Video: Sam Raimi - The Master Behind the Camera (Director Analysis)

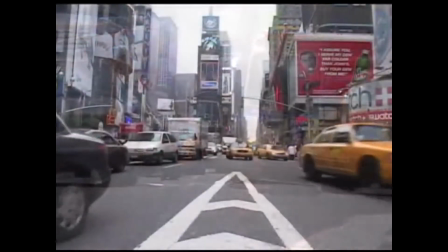I don't know, but I'm not telling anyone. I have no idea if it will work.
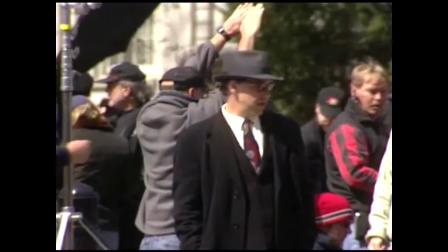I'm trusting in all my departments and all the actors and all the writers and camera people and grips and electricians to make it work.
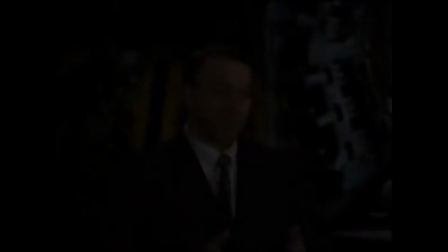Nothing says it's working.
Sam Raimi is perhaps the master of creative camera work. This is a signature of all of Sam Raimi's films. His creativity behind the camera is a massive part of why his movies are so memorable.
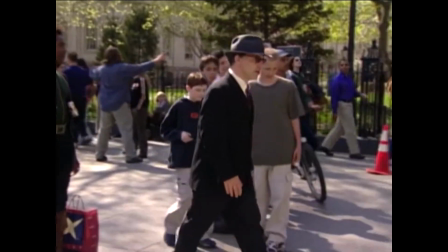Not only his creative use of the camera, but his unique sense of humour, his slightly darker sense of humour.
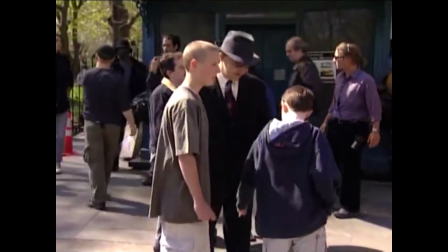After dropping out of high school at age 18, Robert Tappert, Bruce Campbell, and myself all bought business suits and matching briefcases and dropped out of school. Then we worked as waiters, busboys, janitors, cab drivers. So how old were you then?
18. he and his friends Robert Tappert and Bruce Campbell made their first short film, Within the Woods.
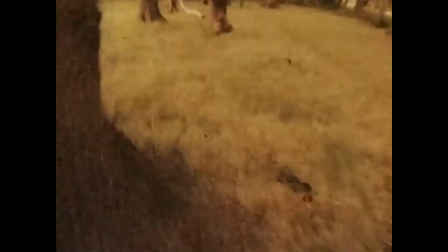This was an even lower budget and slightly different version of Evil Dead.
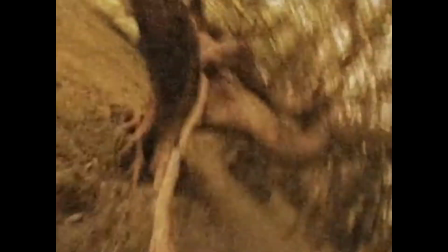Some kids at a lone cabin in the woods with a lot of creepy events happening, and a lot of blood.
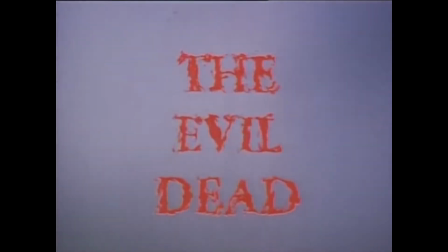In 1981, The Evil Dead was released and was a major success, launching Raimi's career.
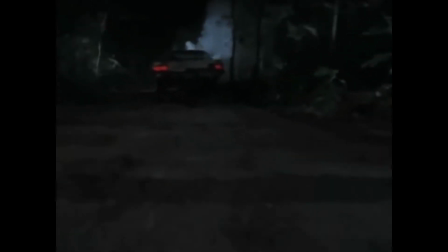Raimi had brought his creative camera work to Within the Woods.
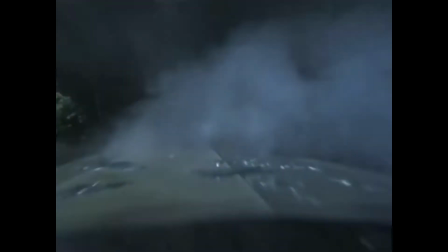He brought this to The Evil Dead as well, except this time it was more polished and fresher thanks to the slightly higher budget.
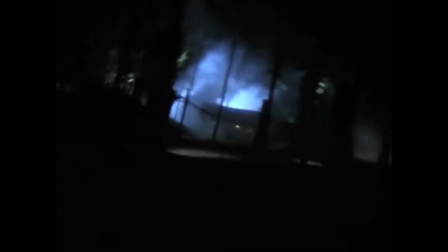The infamous POV shot of the demons moving through the woods was done in Within the Woods, and then was brought to Evil Dead.
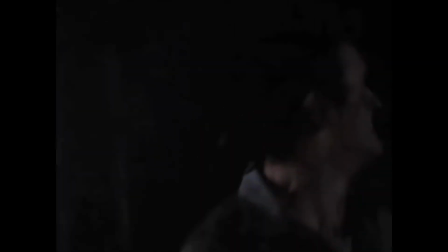Evil Dead 2 is where the camera work really took off. There is another POV shot of a demon which chases Bruce Campbell's character Ash into the cabin.
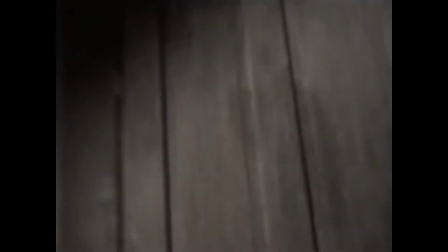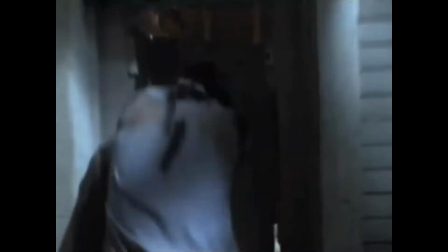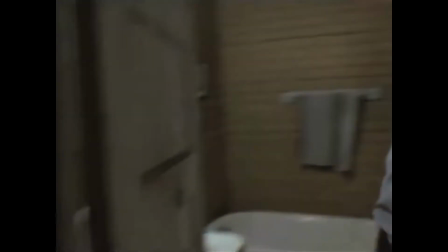The shot just keeps going and going with no cuts. The camera follows Campbell around.
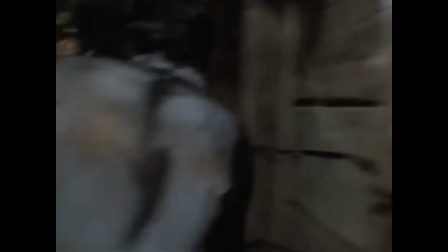This was also part of Raimi's humour. We think, how much longer can the shot keep going?
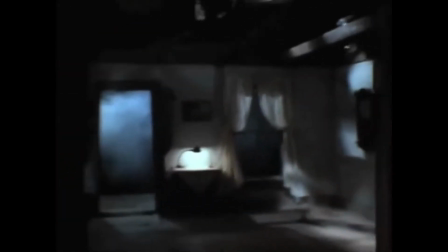And we watch as Ash keeps scrambling for places to go to get away from this demon in this tiny little cabin.
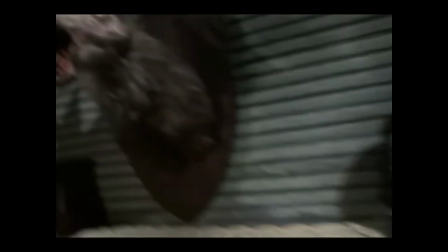Other parts of Raimi's humour were things like the stuffed head on the wall coming to life,
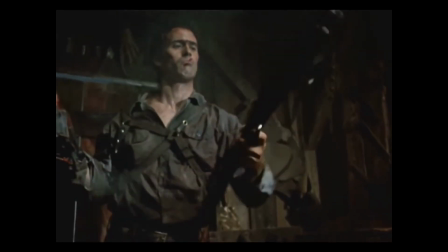Ash having to cut off his hand because it gets possessed, and then he attaches a chainsaw to his arm.
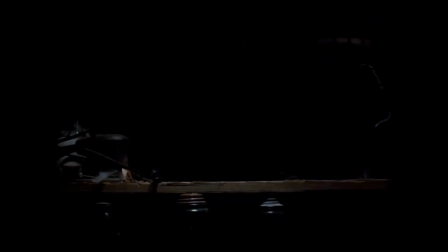Groovy.
And of course, the headless body running around with a chainsaw.
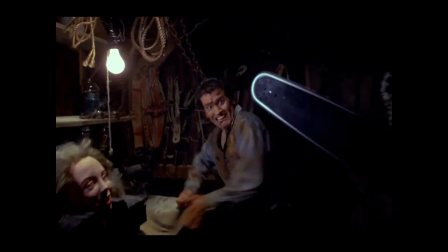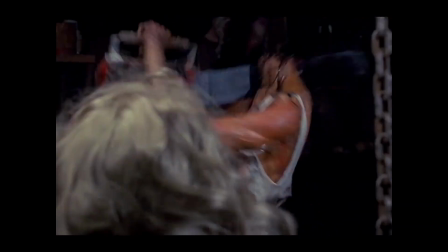All of this is so bizarre and dark that you can't help but find it funny.
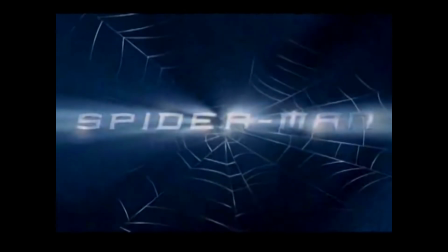Years after the Evil Dead trilogy, Sam Raimi directed 3 Spider-Man movies starring Tobey Maguire from 2002 to 2007.
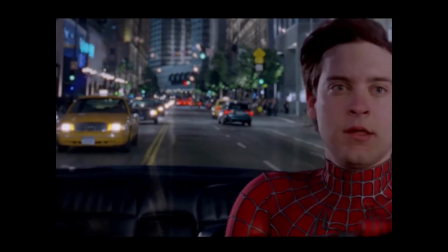All of them were great.
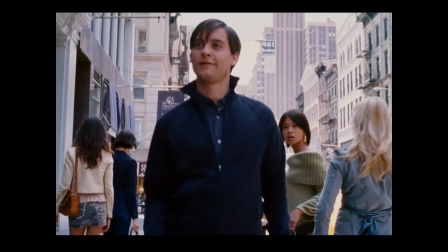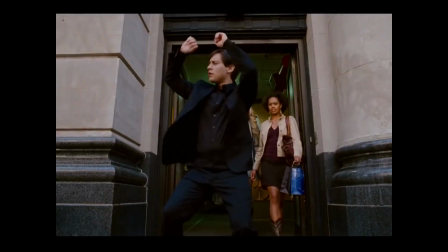Well, the third one not so much, but the first 2 especially were major successes,
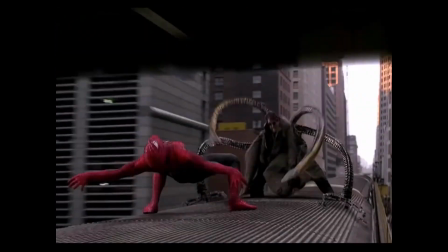with Spider-Man 2 being one of the best Spider-Man movies to date, if not the best. The camera work he used in Evil Dead was brought to his Spider-Man movies. The parade fight scene in Spider-Man 1, the train scene in Spider-Man 2, and the truck chase scene in Spider-Man 3 all used this camera work to their advantage.
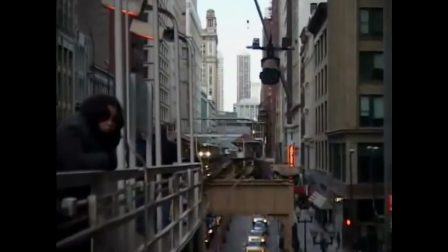The scenes of Spidey swinging were achieved using the Spider-Cam. This was a camera built specifically for these movies.
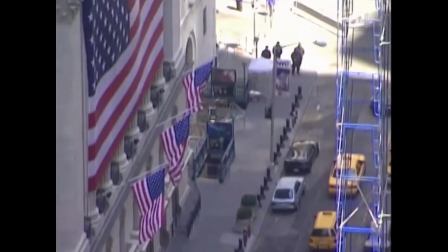The crew would attach wires all through the buildings of New York, then they would start filming and feed the camera along the wires slowly.
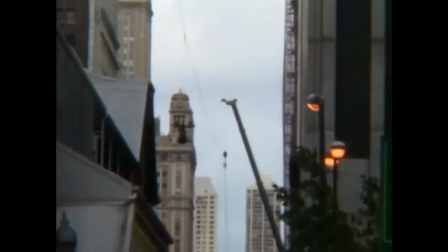Then in editing, they sped up the footage and put Spider-Man in there.
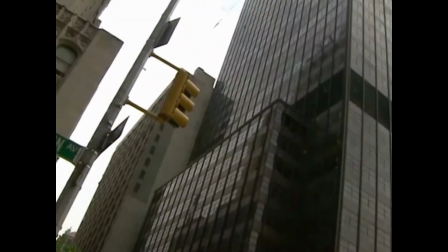The reason the swinging scenes look so real and feel so grand is because the camera is actually up there.
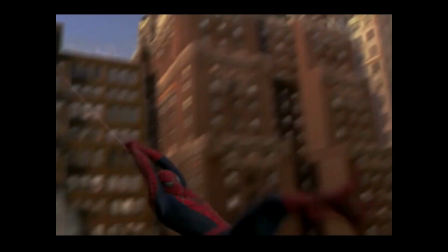And again, Raimi leaves the camera rolling so that we are spending time with Spider-Man.
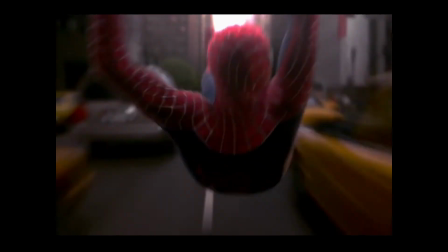He doesn't do multiple angles and cuts of Spider-Man swinging. He simply just lets the camera roll and allows us to enjoy these epic moments.